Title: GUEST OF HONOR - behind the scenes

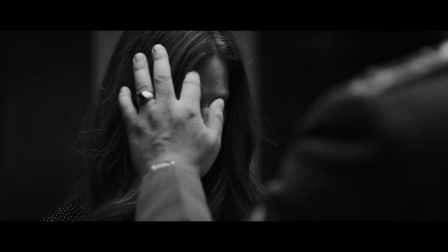So we looked at Silvio and some of the girls and figured out what would not necessarily make them unattractive, but just the right spot to add to visually what's going on within the script itself.
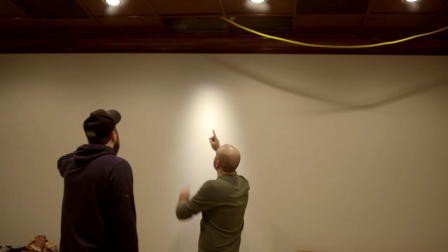The lights that we used in the ceiling on the wall were Aperture Mini 20s.
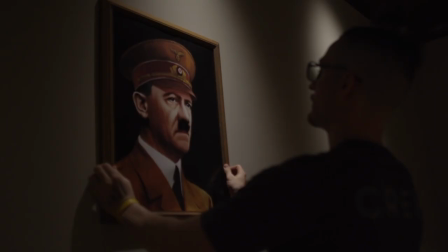You know, it's an unnatural feel to have lights specifically spotting in the background, but you'll see,
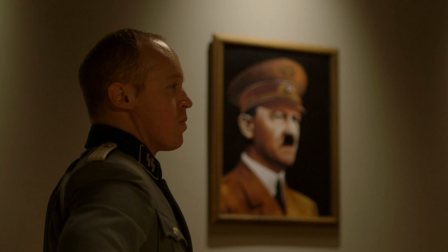even in historical stuff, that there's usually something highlighting things that are important to people.
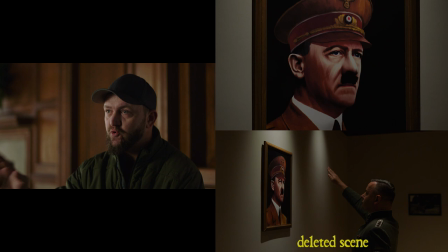And so for Silvio's character, we felt that in this location, it's kind of a little shrine, and that was something that interested Justin. The way that I shot the opening scene was, how do I reveal each piece of information in this world?
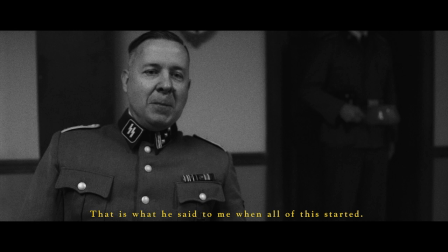So, here's this food, here's who it's about. Oh, here's what's also about. Okay, so stakes are really high.